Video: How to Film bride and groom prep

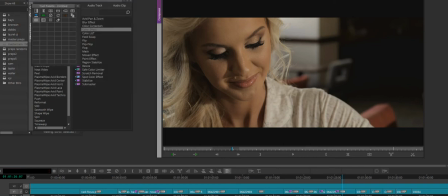All right, and that's perfect. Because I wanted her to smile like that, because I don't know what she's writing. She might have said something kind of goofy or silly, and I wanted to flash back showing her writing this.
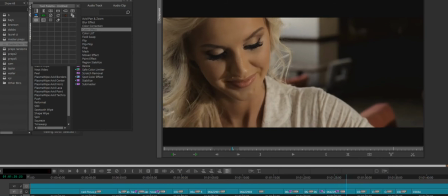And then so whatever she may have said, then show her kind of giggling as you hear it on camera. And I always want to get some reaction when they're writing their letter.
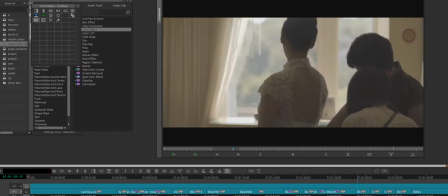This right here, I just want to show you guys. I brought this entire wedding party from the basement floor up to their actual suite that they were in. I turned all the lights off, and we're only using this window here as our source.
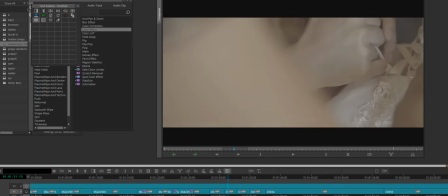And then A7S2, clearly I'm on a macro lens here, and I'm just getting the hands doing the dress.
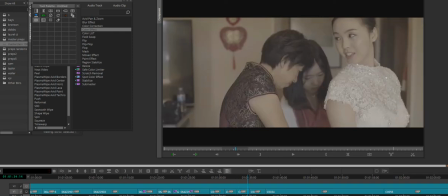And I pop out with the 50, just getting a little bit wider of a shot to kind of show what's going on.
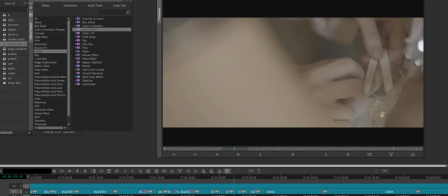And then I'll grade this as well.
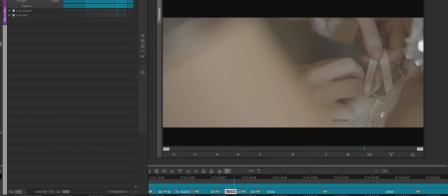Hopefully you guys understand when I'm grading S-Log, what it is I'm doing.
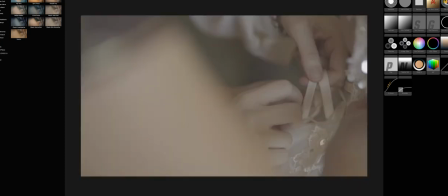I'm just manipulating the curves and adding some saturation.
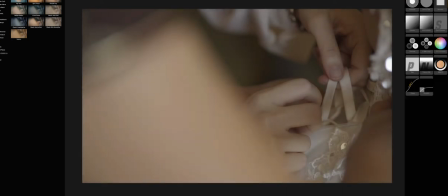Right there, we'll juice that up. And then we'll throw, I'm feeling 140 here.
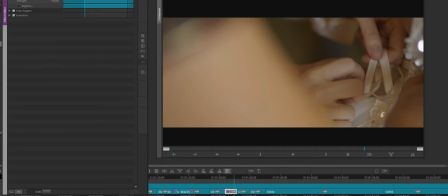All right, good to go. Moving right along. And when you're getting these kind of shots, you only need about 5 seconds.
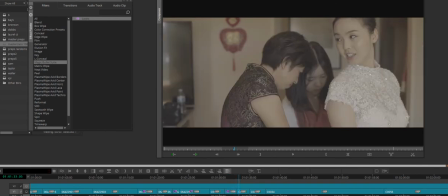And then you can go bounce around and get as many looks and shots as you want.
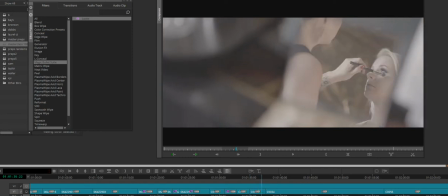One thing that I love to do for makeup and preps is I'll ask the artist if she has, I don't know what they're called, you guys will probably laugh at me, but they're the little things with the mirrors,
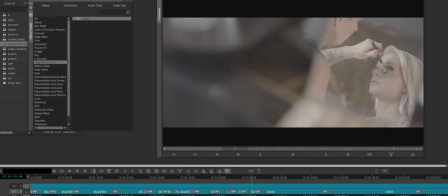and it has like the different colors and shades, and so I always like to
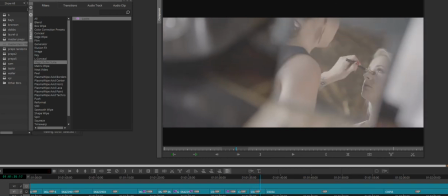grab one of those, and then just set that up and make sure that you can see our bride, and then just get a nice slide with a slider.
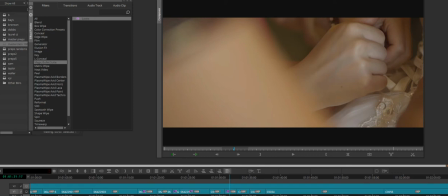And I'll throw that same grade on that shot.
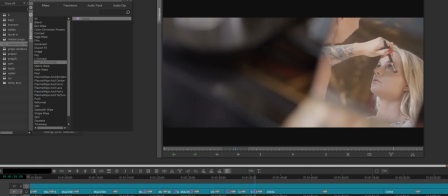And as you can see now, Lindsay here is just brought to life. Same bride, just showing you guys that
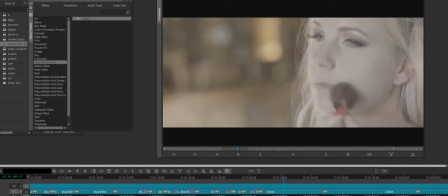sometimes the makeup artist is going so fast with the powder to the face that I can't keep up.
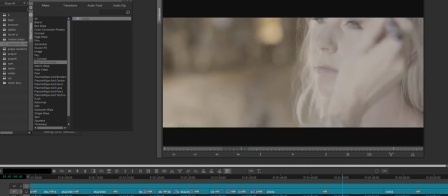And you can keep doing the same shot over and over and over, and sometimes you'll never get the timing right.
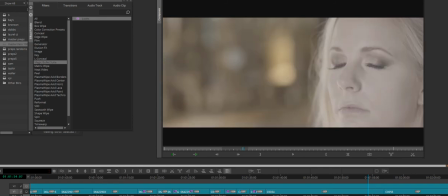So if you can't, you can either tell the makeup artist, hey, can you slow down a little bit?
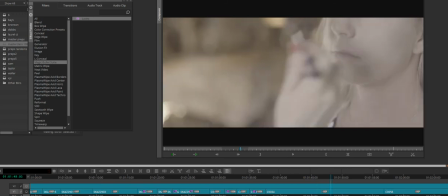You're going way too quick for me. Or you can just move along and get what you need to get.
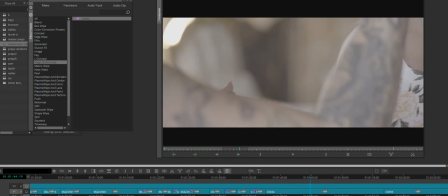I don't think I ever actually got what I was trying to accomplish.
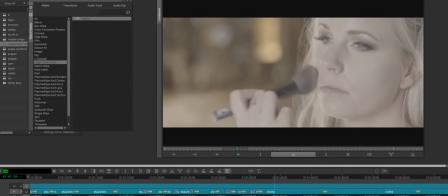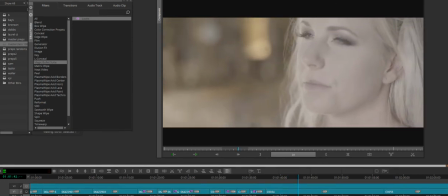I'm about 2 seconds behind. So I had to move on.
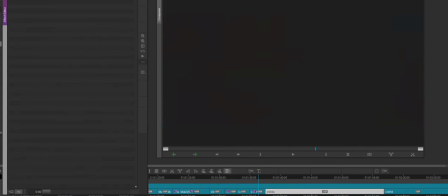And just to give you an example of what that looks like brought to life, this is what we are now looking with.
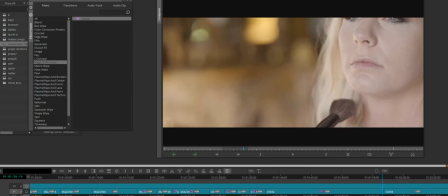Catch lights in her eyes, really blown out background, S-Log 2.
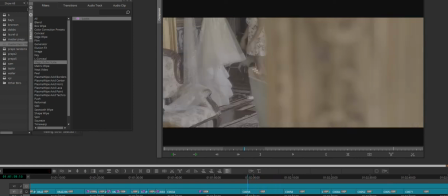What I like to do is I like to just have the bride alone with her dress, and I just tell her to pick it up, spin it around, kind of look at it, touch it,
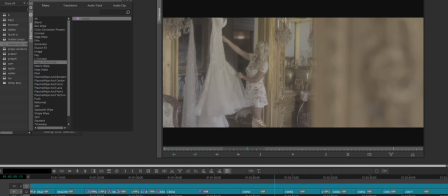and just get her alone just with the dress. You can sprinkle this really around anywhere on the edit. I think it looks best when the officiant is talking about this day for the couple, or today's the day, and you can flash back and you show little shots like this.
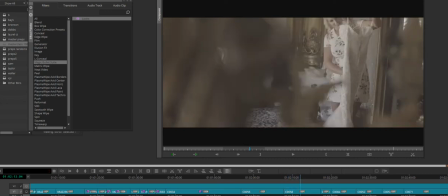And then again, just a different angle, same thing. Always give direction to your couples.
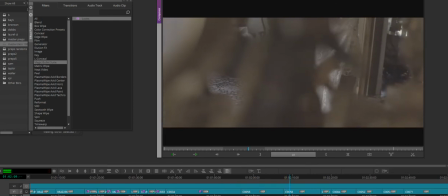Yeah, twirl it around like you were doing.
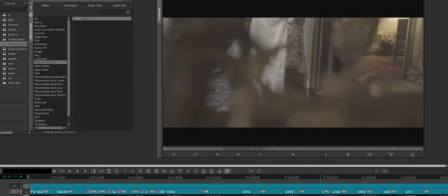And I always like to get a couple of those shots if I can.
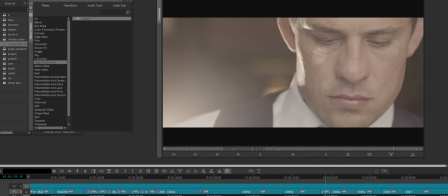If the groom's reading his letter, I always want to show his eyes the entire time that he's reading it in his head. And then I've got a, I believe a torchlight.
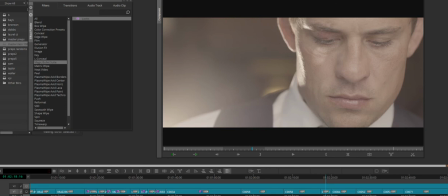I don't think it was a Dito light, but a torchlight back here because I want to add a little bit of interest with some light back here. And the reason you always want to be on the face during the letter is because he might be breaking down or crying or laughing,
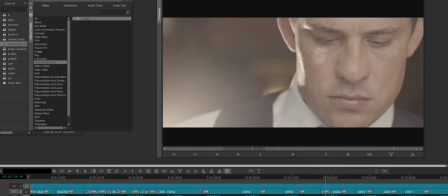and you don't want to be focused in on the hands. And I'll talk about that in a little bit with a bride that did her letter. And so I'll throw a grade on this shot as well.
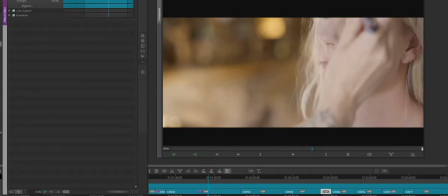And then I want you guys really just to pay attention to that light off to
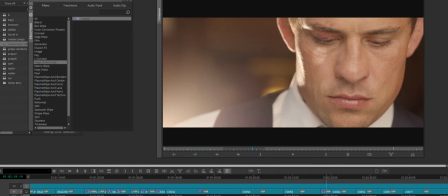the right of his shoulder.
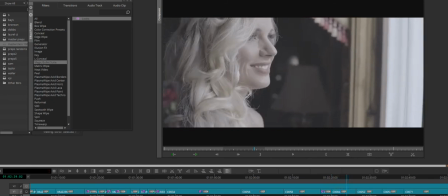Same thing, same bride. Just get her looking out the window, talk to her, get her to laugh, smile.
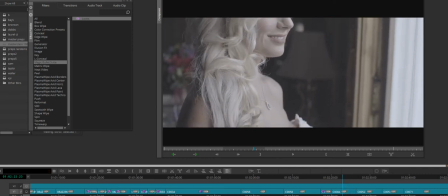Always just, again, always give them direction.
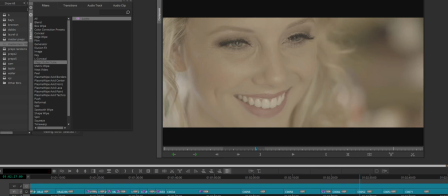And then this here is another bride. And I'm going to grade this. This was with, again, S-Log 2. I would imagine probably my 50 really, really close up on her.
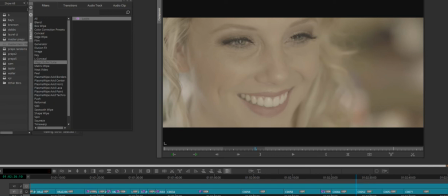And this is what I told her to get her just to genuinely laugh and smile and just be herself.
This is like the most awkward thing in the world. I love it.
I don't know if you guys were able to hear that. Let me just turn the... Well, it's maxed. I just told her it was very awkward and I loved it.
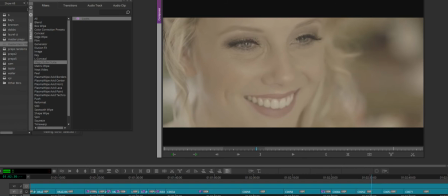This is like the most awkward thing in the world. I love it.
And you could throw this anywhere on the wedding day. Maybe during the groom's personal vows, he loved her laugh, he loved her smile, anything like that. Now you have footage to supplement that.
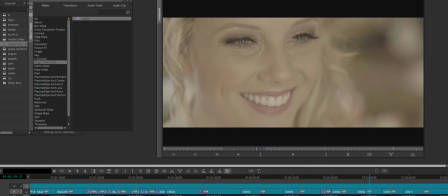And you're only getting that by just straight up telling them, like, hey, this is kind of awkward, isn't it? And they're just naturally going to be giggly. And when you put that in with the right soundtrack, the right coloring, which I'm going to color this because it's a mess right now, you are way ahead of the game.
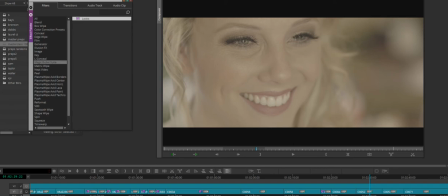So it looks like maybe my white balance may have been off on this.
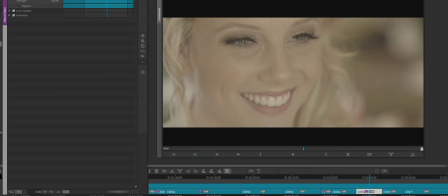I'll see if I can clean this up pretty quickly.
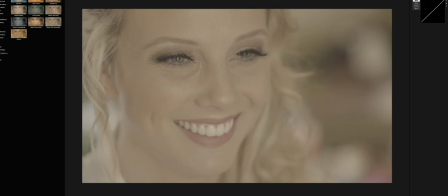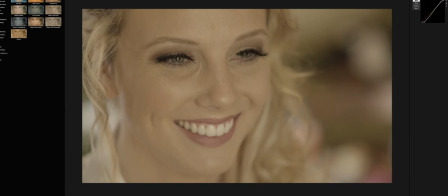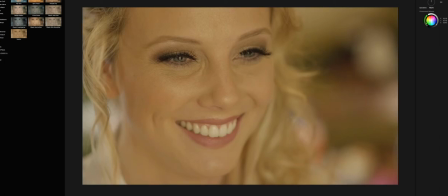So it looks like I'm going to have to mess with Colorista.
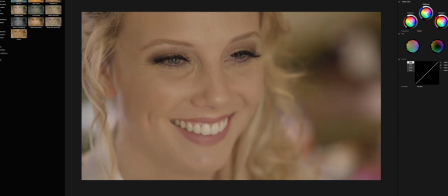Maybe give my midtones a little bit of a bluish to get her skin to be a little bit more evenly.
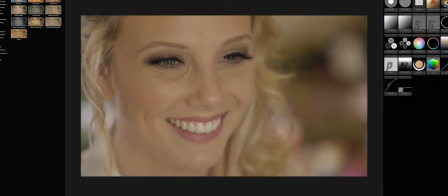Okay, and then maybe throw on a warm filter.
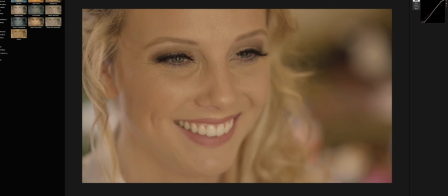I would be okay with this.
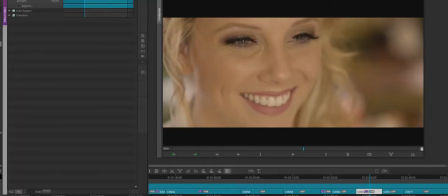Yeah, I would be more than happy with this right here.
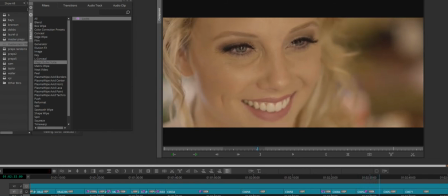And pay attention to the composition. Her face is more towards the left, so her eyes, looking to the right, are going to have more lead room. And then we've got a window giving her that backlight, naturally.
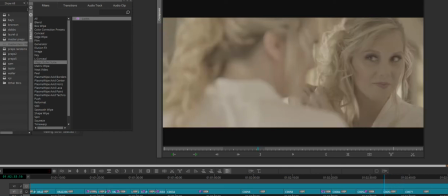And then here I just told her, hey, why don't you go in the mirror and just, you know, GQ it up for us.
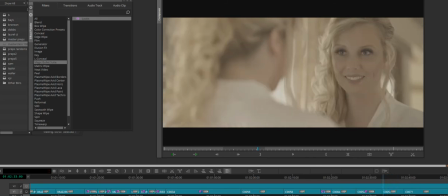And they usually just go in the mirror and they laugh. Because it's just funny dialogue to tell somebody, especially a bride on her wedding day. So you always just want to keep them bubbly, happy, and just be themselves.